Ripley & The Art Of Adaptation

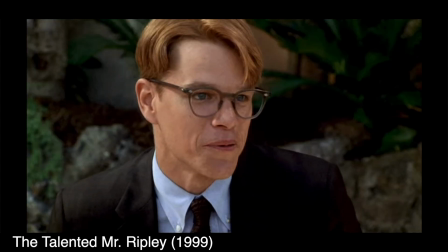4:08 Damon portrays Tom as awkward and dorky, but with a sort of innocent, boyish charm that endears him to most people he meets.
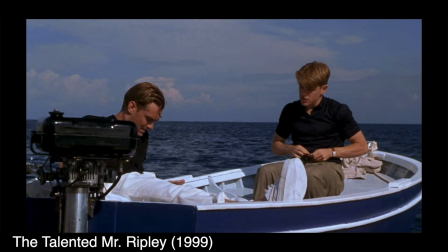4:14 Certainly not the kind of person you're expecting to be capable of murder. And so, the movie's depiction of his and Dickie's fateful boat ride plays out quite differently from the source material.
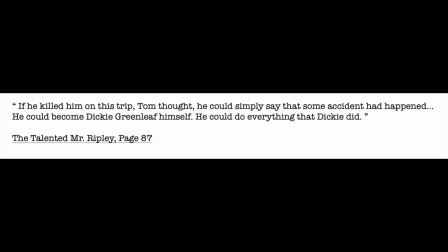4:22 In the book, Tom deduces on the journey to San Remo that Dickie has grown tired of him and formulates a plan to kill him and steal his identity before they're even out to sea,
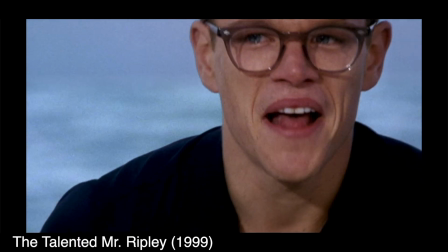4:30 simply waiting for the perfect moment to make his move. In the movie, a heated altercation breaks out between the 2 of them at sea, eventually causing Tom to snap and hit Dickie with an oar.
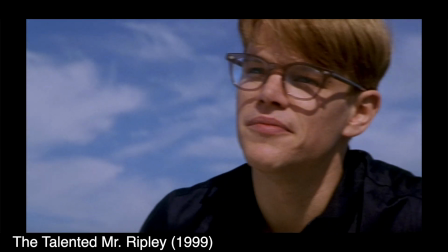4:38 Since he's shown no inclination towards violent behavior prior to this moment, he's as shocked as the audience when he does this and tries to apologize.
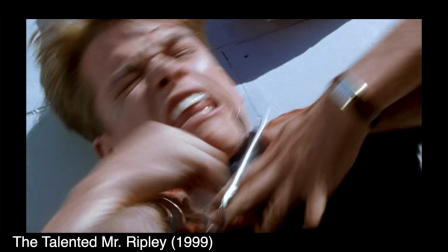4:45 However, the enraged Dickie then attacks him, resulting in Tom killing Dickie in self-defense. It's portrayed as a crime of passion, a spur-of-the-moment expression of anger and hurt that sends Tom hurtling down a path that he has no choice but to go further down.
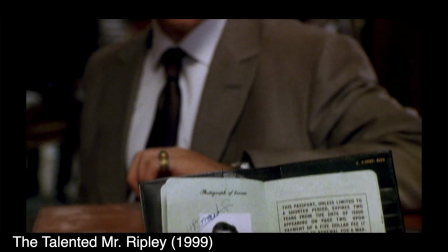4:57 Like in the book, Tom covers up his crime and steals Dickie's identity, but it's not as if this was something he'd actively been planning to do.
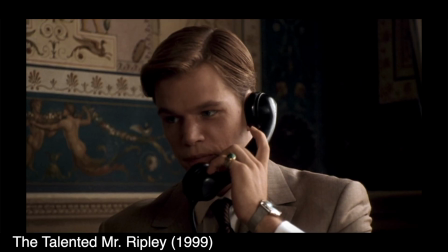5:03 It's just that he's already done something he can't take back, so he may as well make the best of it, so to speak, by using it as an opportunity to live out his fantasy of being Dickie Greenleaf.
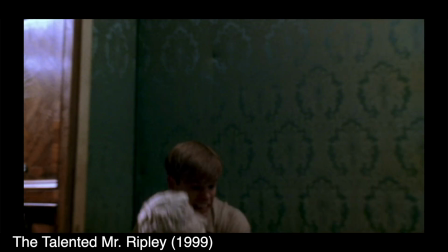5:12 Everything Tom does from this point on, including the subsequent murder of Freddy, once again depicted here as an act born out of in-the-moment panic,
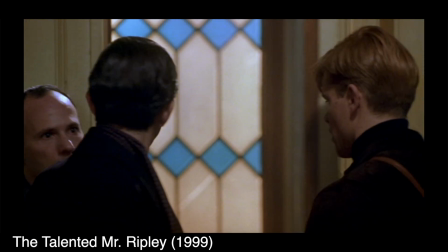5:18 is part of his efforts to cover up the increasing trail of lies left in his wake as a result of the one fateful moment on the boat.
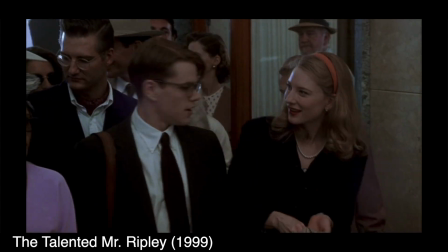5:24 In essence, Damon's Tom is a compulsive liar,
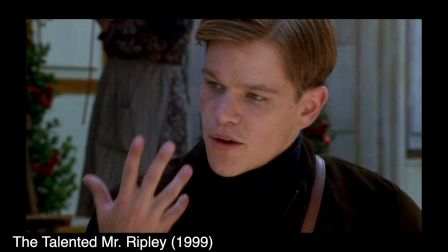5:27 but still a relatively normal young man who becomes increasingly manipulative and unstable as he gets further and further in over his head. This is pretty different from Highsmith's Tom,
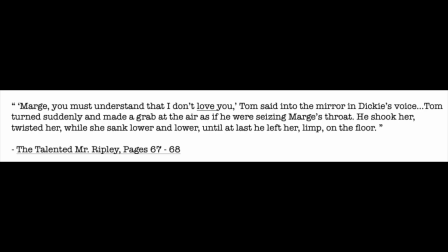5:35 an outwardly charming but amoral sociopath who is already having violent fantasies about Dickie killing Marge when he becomes jealous of her close relationship with him, even before he murders Dickie himself.
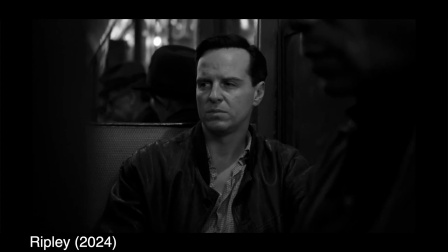5:45 While Andrew Scott is about 20 years older than Highsmith describes the character as being, his take on the character is a little closer overall to the book's characterization.
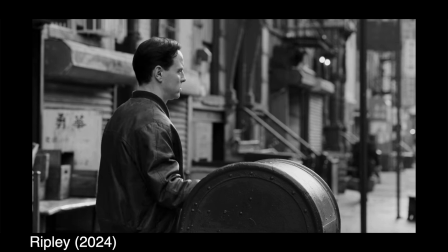5:53 As in the novel, the show establishes that Tom is a con man making a living from scam to scam in New York, constantly in a state of paranoia about being caught.
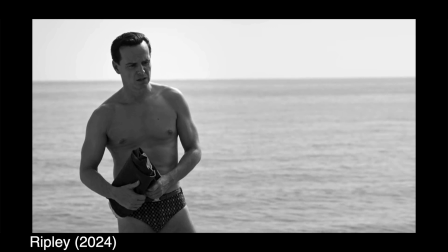6:01 However, Scott also portrays him as being less outwardly charming than the character in the book, let alone Damon's portrayal. In fact, the performance it reminded me of the most was Jake Gyllenhaal in Nightcrawler.
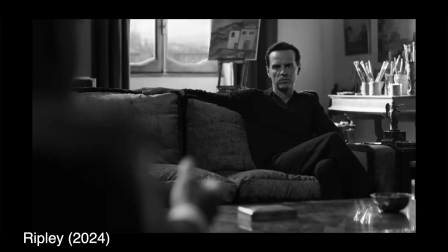6:12 Both of these characters often give the vibe of an alien unsuccessfully trying to blend in among humans.
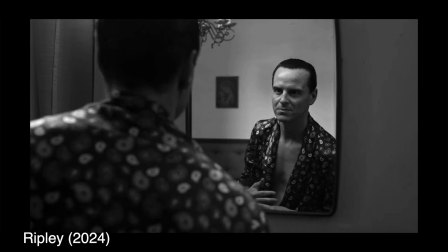6:17 And this isn't a problem at all. I think Scott's performance is a brilliantly unsettling one that you can't take your eyes off of no matter how skin-crawling he can be,
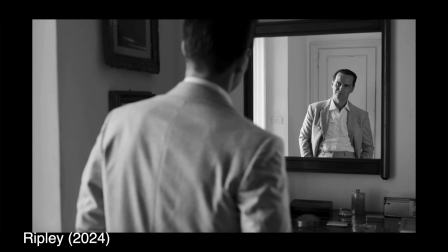6:24 and the fact that he gives off this weird alien vibe only serves to underscore the inherent loneliness of the character.
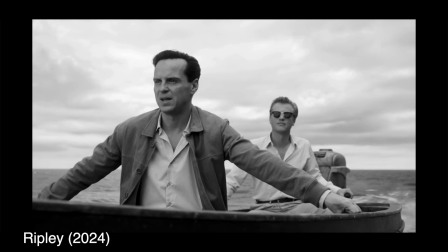6:29 As such, the scene on the boat plays out differently as well.
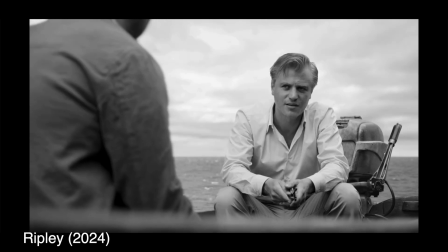6:32 This version also features a dialogue exchange between Tom and Dickie in which Dickie confirms his desire to distance himself from Tom prior to Tom killing him,
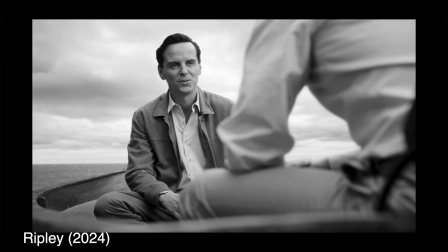6:39 but it's much less heated and more passive-aggressive than in the film. Again, when Tom kills Dickie in the movie, it's an act of passion.
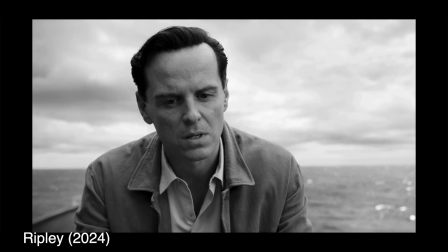6:46 But in the show, even though we don't see him planning it ahead of time like we do in the book, it feels like a much more calculated choice.
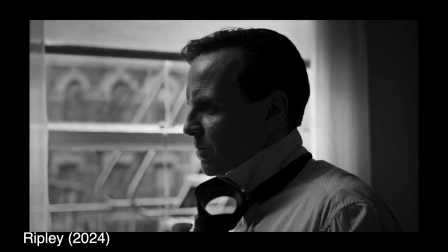6:52 We haven't seen any evidence that Tom has killed anyone prior to this, but he definitely feels like somebody who isn't above murder.
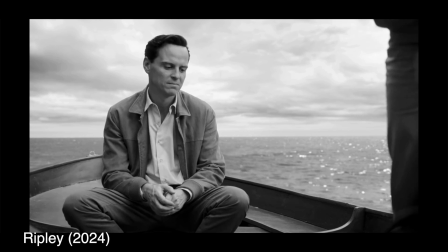6:57 There's almost a look of resignation on Tom's face when he looks down at the oar before he picks it up and uses it to hit Dickie. Like he hadn't necessarily wanted it to come to this, but he knows what he has to do if he's going to keep up his new lifestyle.
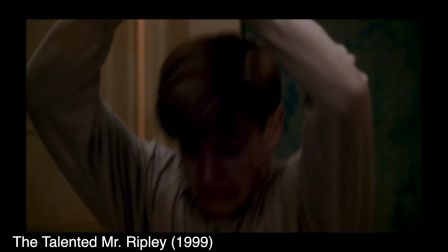7:09 A similar contrast can be found in the scene where he murders Freddy. Damon's Tom is in a state of frenzied panic as he hits him over the head, much like his book counterpart,
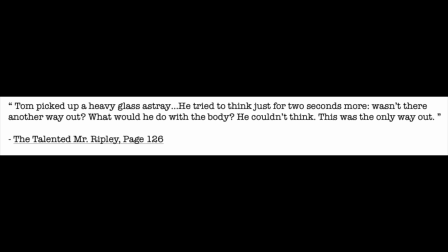7:17 who mentally questions whether this is the best course of action to take, but knows he has no time to come up with an alternative.
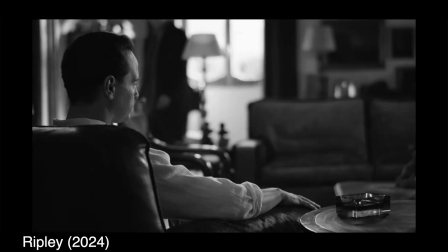7:23 Scott's Tom, on the other hand, remains outwardly calm the entire time. When Freddy leaves to call the police, Tom simply picks up an ashtray and attacks him without a second thought. Once again, we get the sense that this Ripley has no qualms about violence whatsoever, so long as it's in the interest of self-preservation.
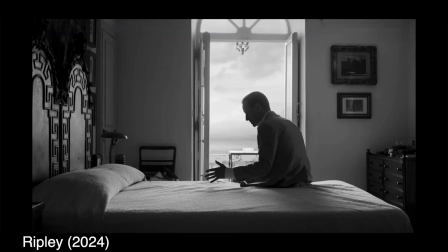7:38 Another key difference between Damon and Scott's portrayals that makes Scott a little closer to Highsmith's version of the character is the question of his sexuality. In the book and Netflix series, there are unmistakable queer undertones to Tom's obsession with Dickie,
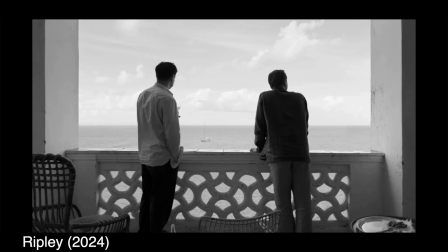7:50 but it's not explicitly stated whether his feelings towards him are indeed sexual or even romantic in nature.
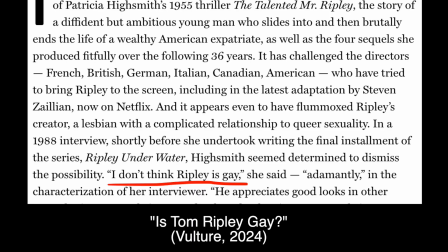7:55 Highsmith always preferred to describe him as having no real sexuality,
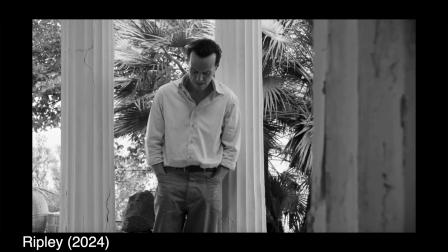7:59 and in both versions he emphatically denies being queer when confronted about it, albeit not too convincingly.
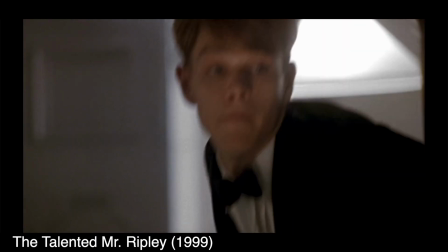8:04 I like girls.
However, the movie throws all ambiguity out the window with regards to this specific element.